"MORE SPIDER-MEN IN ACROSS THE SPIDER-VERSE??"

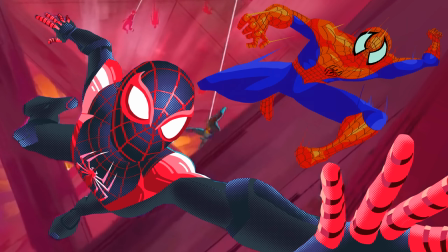And now for his pursuer, Spider-Man from the Marvel vs. Capcom series. This Spider-Man has become one of my favorite looks for the characters of recent, just due to his massive eyes and his overall demeanor.
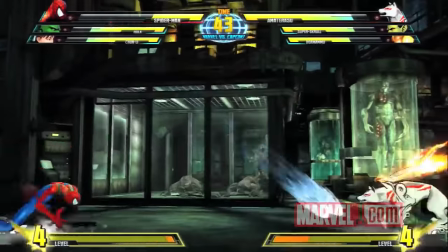They very clearly took everything about Spider-Man and turned it up to the max to make him more unique when compared to the rest of the cast of the game, and I'm all for it.
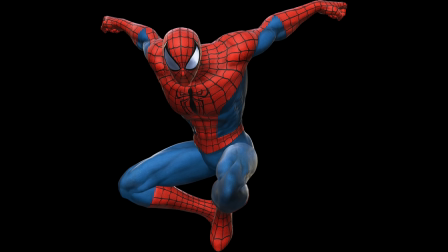And then they fucking ruined him by making his voice Robbie Damon's, and turned his body physique from regular Spider-Man into Giga-Chad.
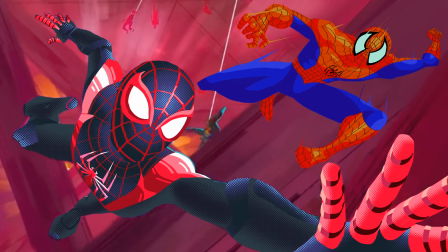Anyway, I wanted to be more true to this style of Spidey, by keeping him accurate to his more orange hue that he always displays in-game. This costume has single-handedly changed my mind on orange and blue Spider-Man. I used to hate it, but ever since I got my ass beat in an alleyway by color theory enthusiasts, I've changed my mind.
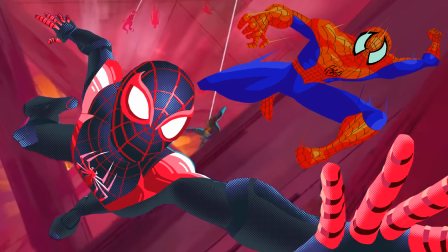That crawler assault is gonna beat the shit out of Miles, no lie.
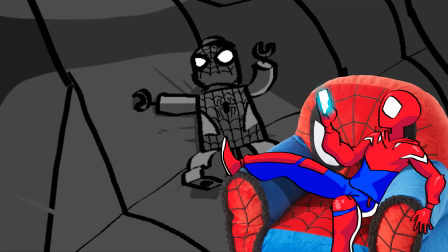Lego Spider-Man! Oh, sorry, let me back away from the mic. I know some of you guys complained about my audio quality.
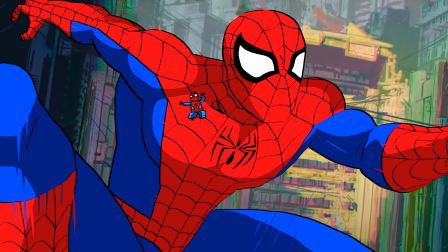My bad. Lego Spider-Man! And Spider-Man from the animated series. There's not really much to say on this drawing, other than I find it to be really cute.
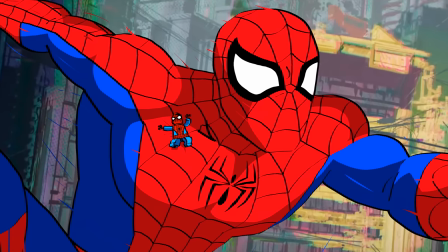I mean, come on, it's Lego Spider-Man holding on to one of his bigger counterparts for dear life.
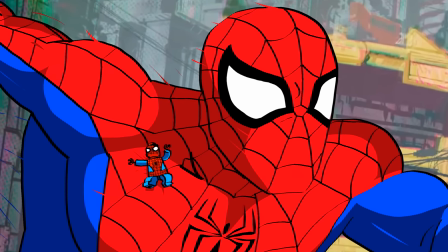I wanted this to be some sort of action shot, which you can notice from all the speed lines I added to Tass Spidey.
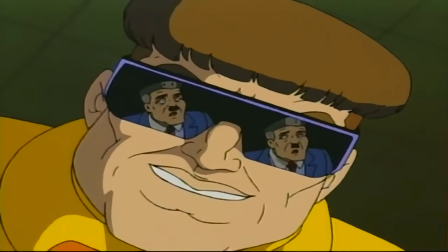Speaking of Tass Spidey, I had a lot of fun replicating the art style from the show he's been drawn all sorts of ways by the animators of that show
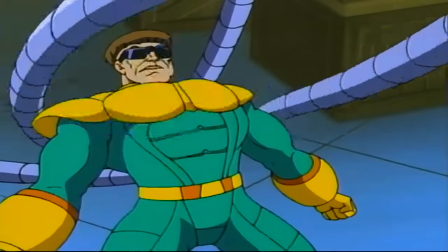Usually looking a bit inconsistent between shots I guess that sort of helps with the accuracy of the show Since it makes sense that none
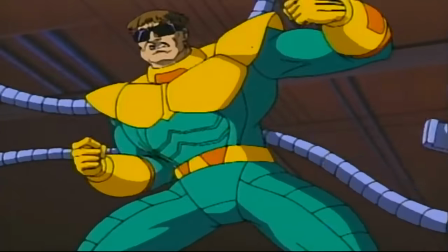of these costumes would look exactly the same since Peter is always making five million of them Whenever they break but it also helps with me getting away with taking
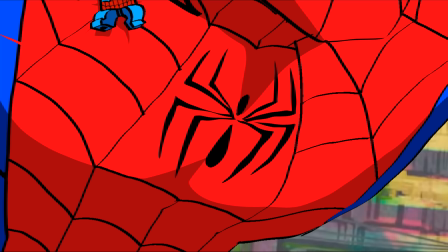some liberties The things I had to nail were his signature lenses the cutout space on the chest for his spider logo and his massive
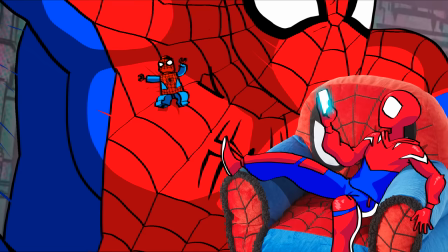fucking man titties I think I did a pretty good job. Alright, alright, alright, alright! Everyone pay attention! I'm showing another movie Spider-Man, it's the only one the general public gives a shit about, so pay attention.
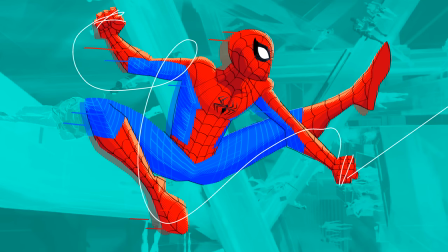Here's MCU's Spider-Man, in his brand new costume from the end of No Way Home.
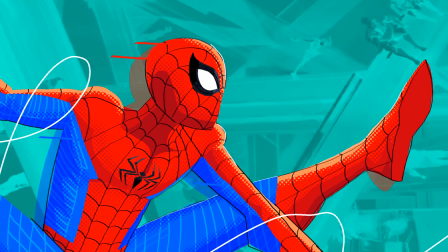I originally wanted to have him swinging past the assorted Spidey walkways, but I couldn't get the perspective of the shot to look right, so I just opted to green out the background.
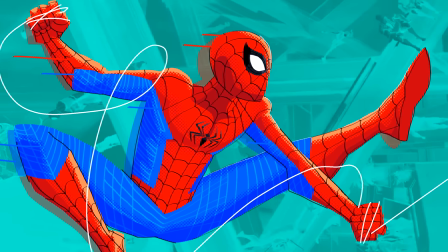I also think it's super cool that the MCU is finally being called out by the correct universe number when 2099 calls back to dr strange and the little
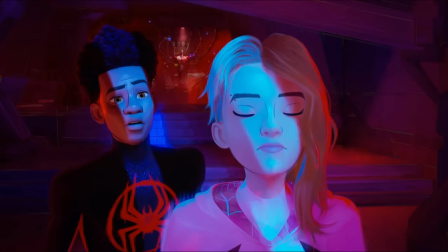nerd from one god this shit is so long the little nerd from earth 1 9 9 9 9 9 like finally official media that at
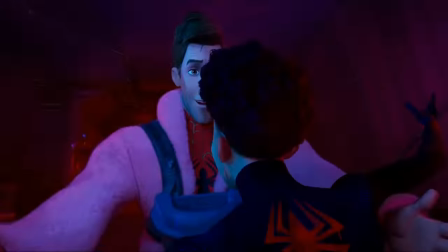least kinda knows what 616 should look like like i know peter parker is technically guilty of this too since he's referred to
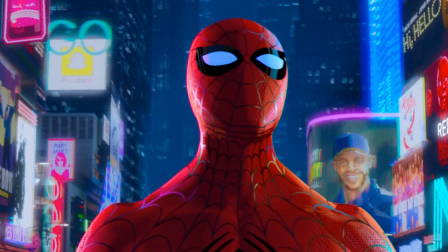as 616 spidey and into the spider verse but at least peter b parker is faithful to his actual 616 counterpart,
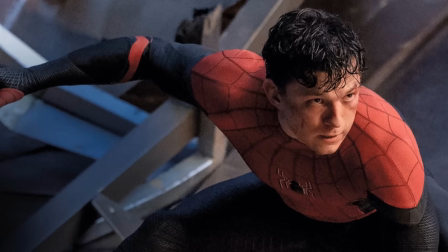as opposed to this adaptation. Like, that's not a diss, but you can't tell me that Tom Holland's Spider-Man is more accurate than Peter B. Parker's.
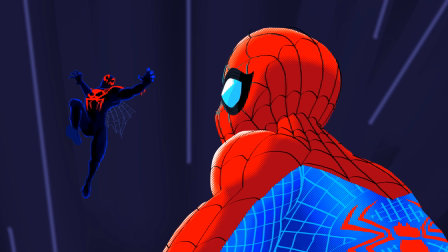But anyway, that's about it. Aside from this newer sketch that I added to actually reference 2099's acknowledgement of the MCU, imagine this drawing takes place before 99 changes his costume, and he went out of the way to beat the shit out of MCU Peter after the events of No Way Home.
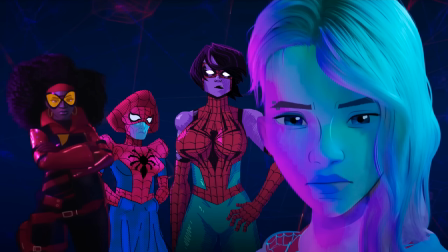All right, now let's finally talk about my favorite drawing I've done. Spider-Ma'am and Spider-Bitch.
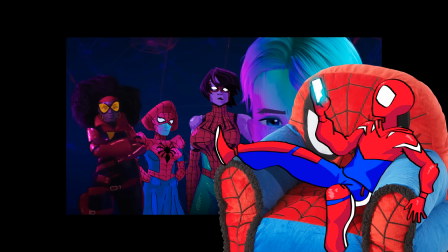Now, I know I can't just drop these characters on you without explaining them. Don't worry.
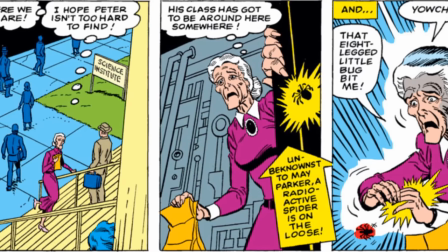Spider-Ma'am is a version of Aunt May who gained spider powers after Peter forgot his lunch on his way to the science exhibit,
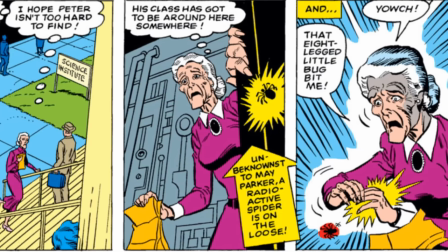and May had to meet him on the way there, only to be bitten by the radioactive spider.
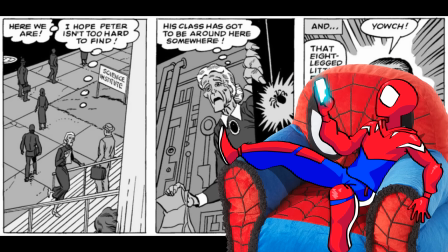Or at least that's what I think happened. It's been a while. I'm not exactly brushed up on this old lady's origin.
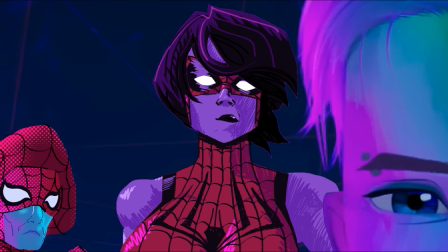Spider Bitch is one that I even know less about. So, apparently,
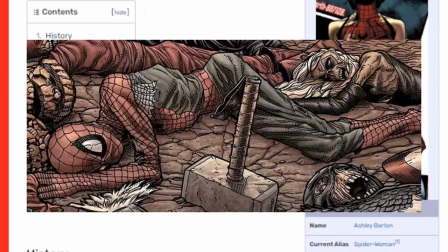Spider Bitch is Ashley Barton, the granddaughter of Spider-Man, and the daughter of Hawkeye?
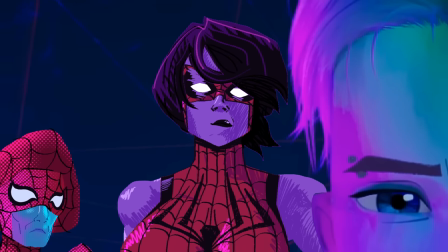What the fuck? I guess she's part of the old man Logan storyline, so shit is just fucked up there anyway, so I'm not questioning it.
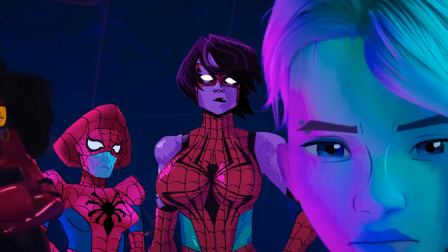But anyway, I'm super happy with this art. I love the fact that it's all women in the shot.